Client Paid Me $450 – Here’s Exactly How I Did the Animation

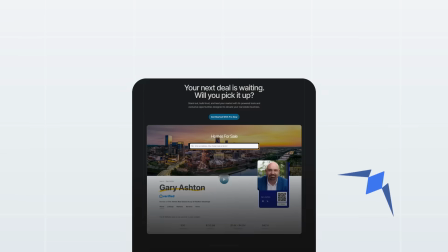I had only 3 days to make a 60 second promo video. The client was Realty Pro, a subscription service for real estate agents in the US.
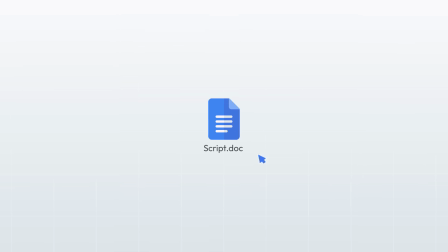Budget was $450. The client gave me a script with 8 scenes and transitions.
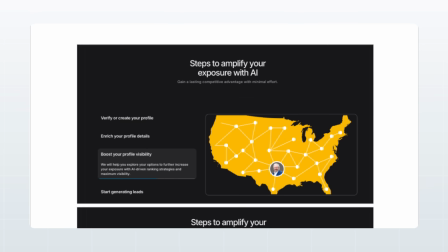They also shared some design references from their website but those are only static images.
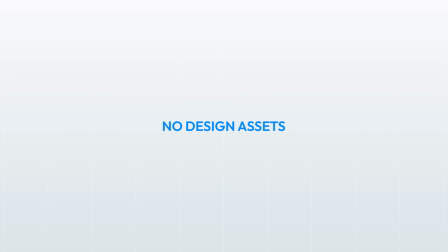No animations, no pre-built assets, just text and flat pictures.
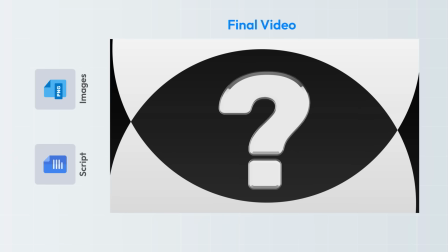So, how do you turn this into a complete motion design video in only 3 days? Let me show you step by step.
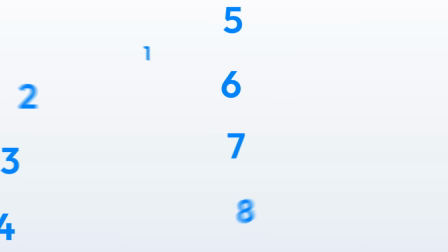So the script had 8 lines, I divided them into 8 scenes inside After Effects, 1 comp for each scenes.
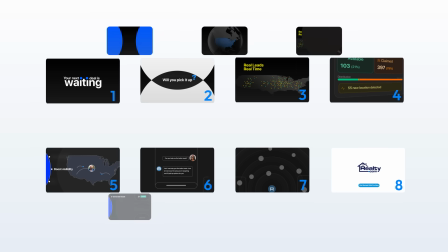I also had to make sure that these 8 scenes should have seamless transition, so they don't look like animated presentation slides.
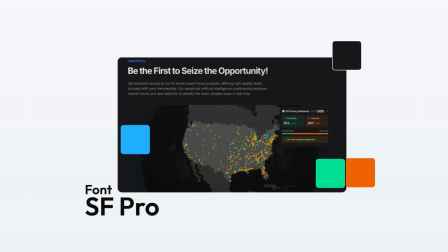The website screenshots gave me some colors and design ideas. but since they were static, I couldn't animate them.
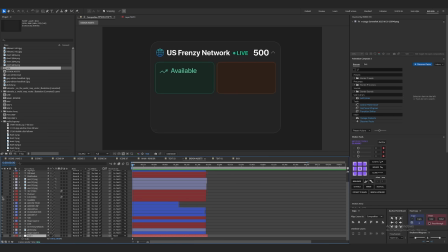So, I created everything inside After Effects.
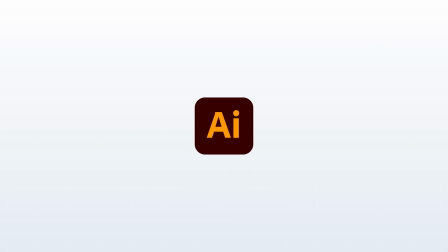Normally, I use Illustrator to prepare designs, but because of the tight deadline, I skip it.
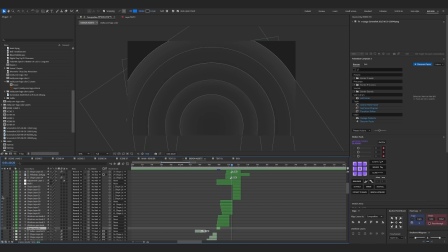Recreating all the assets directly in After Effects saved me time and let me start animating right away.
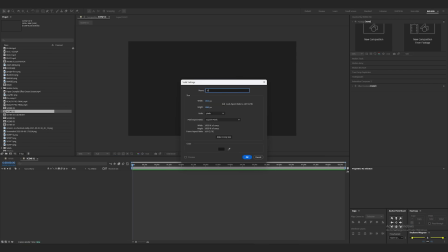So, I created a new comp, renamed it properly and added a gradient background.
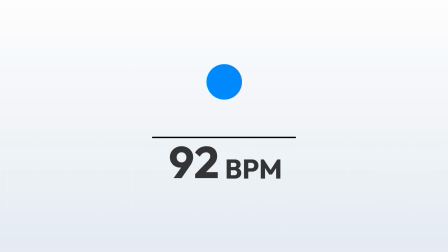Now here I pick the music. This step is important because music sets the pace and overall flow of the video.
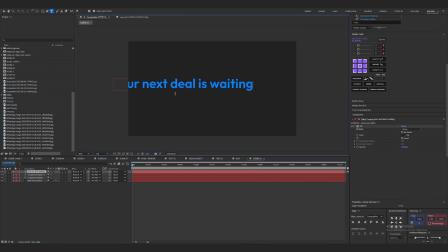Then I added the first line of text. At this point I had no idea what the final video would look like and that's fine.
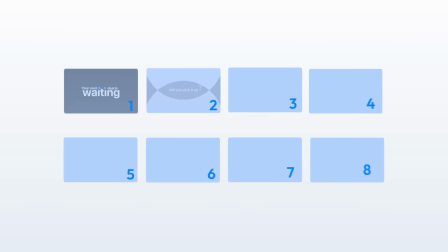This is what I call the exploratory process. It means you don't always need a full plan before you start. Sometime you just begin with one small thing, maybe a word, maybe a shape, maybe a piece of music. and while you're working new ideas appear.
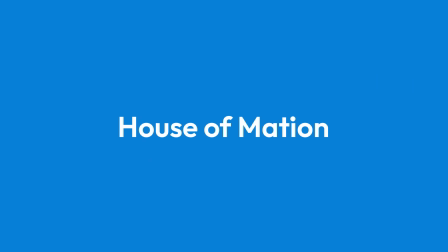For example when you write text in a comp you may suddenly notice a shape or a pattern you can play with.
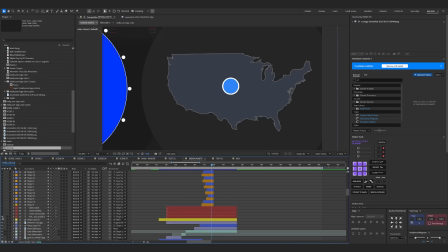It's like building and discovering at the same time. You're not waiting for the perfect idea to come first you just let the idea reveal itself as you work.
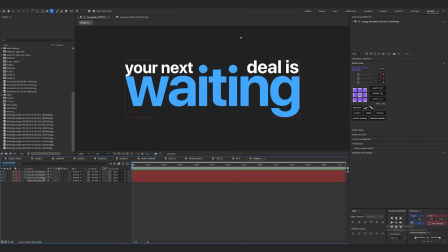So when I was rearranging the first text I noticed these two dots so I animated them
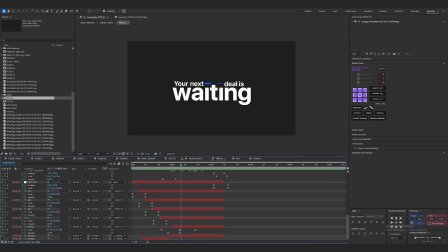as eyes blinking and moving to match the meaning of the word like waiting for someone.
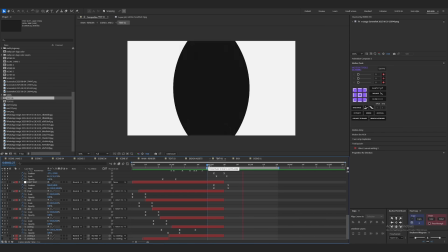Then I used the same two circles to transition into the next scenes that becomes my first visual motif so let me explain that so for example in
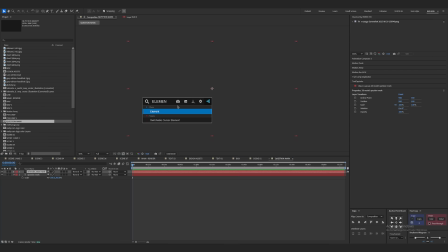the next line of text there's a quotient mark i made that symbol the main element of the scene this is where the idea of a motive
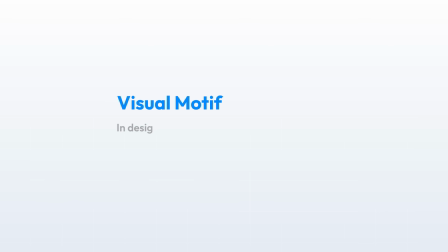becomes powerful a motive is a shape or symbol or any element
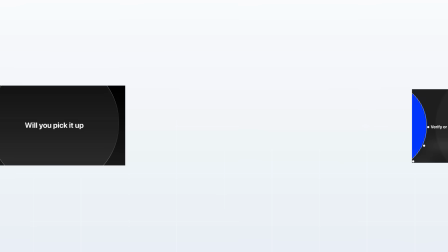that comes back again and again in your video you can use it in many ways
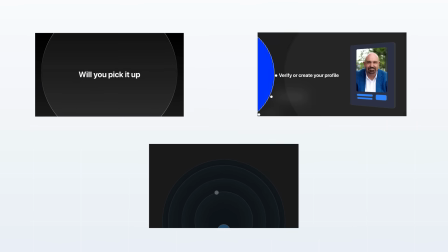this makes your video feels connected in my video the primary motif
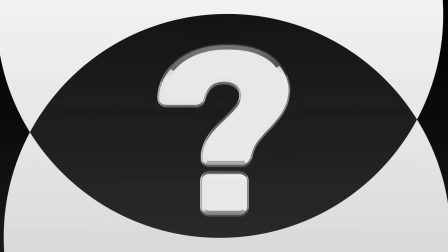was circles and the secondary motif was character from the text like the caution mark
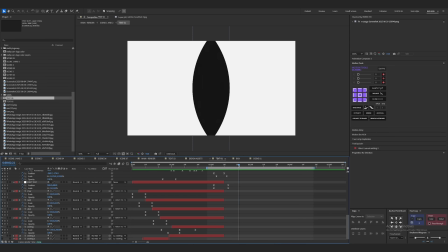now for scene 3 i used a circle morph transition two circles merged split apart and revealed a globe
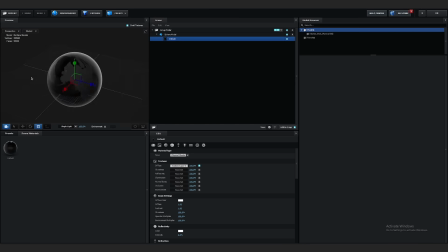the globe was a 3d sphere with gloss material basically this was a 3d element and i used a precom map as texture
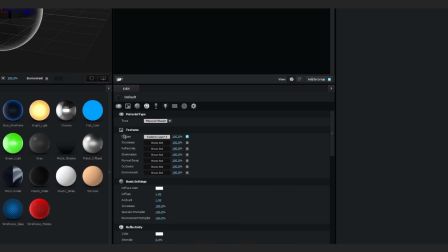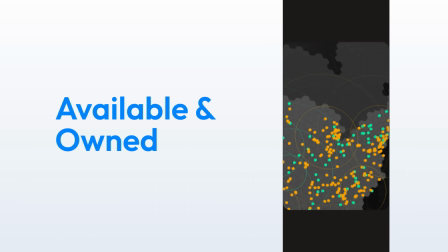Next I had to show available and only on the US map so I cut from the globe into a flat US map.
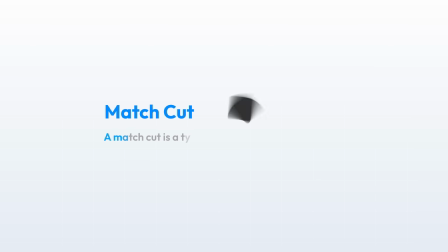This is called a match cut. One shape changes into another making the transition smooth.
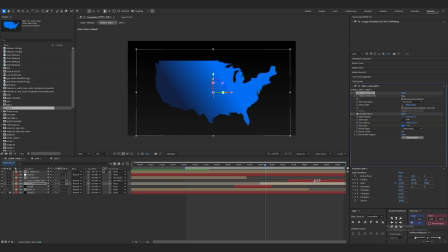To make the map look slightly curved I used optic compensation.
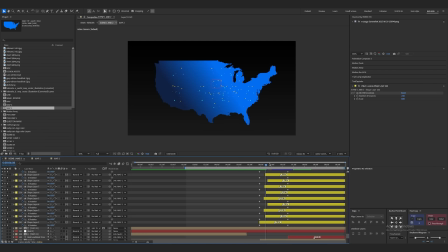Then I turned it into a 3D layer, added small 3D circles as dots and spread them across the US. Finally I animated the camera to pan across the map while the text appeared.
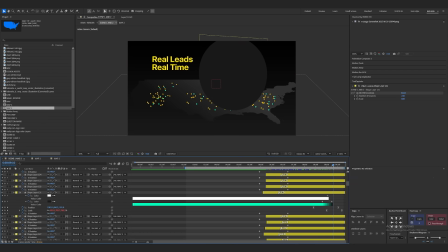To move to the next scene, I scaled one circle until it covered the screen,
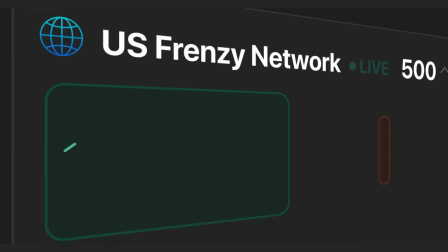changed the colors to match the next background and revealed scene 4. Now this scene was very detailed.
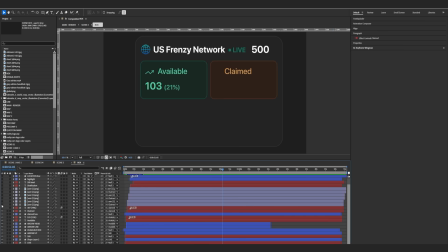I rebuilt the full dashboard design inside After Effects. Every icon, every shape, every text.
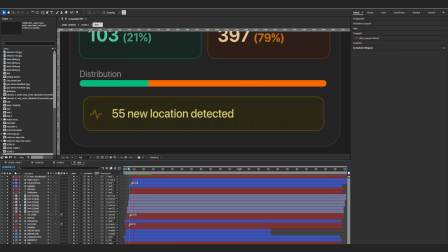I animated each part one by one. To keep the scene engaging, I used a close-up camera.
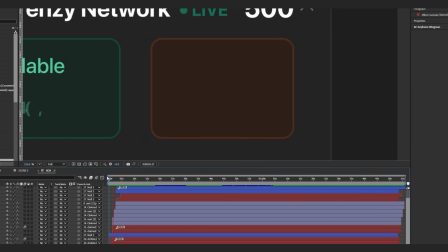This was time-taking but worth it.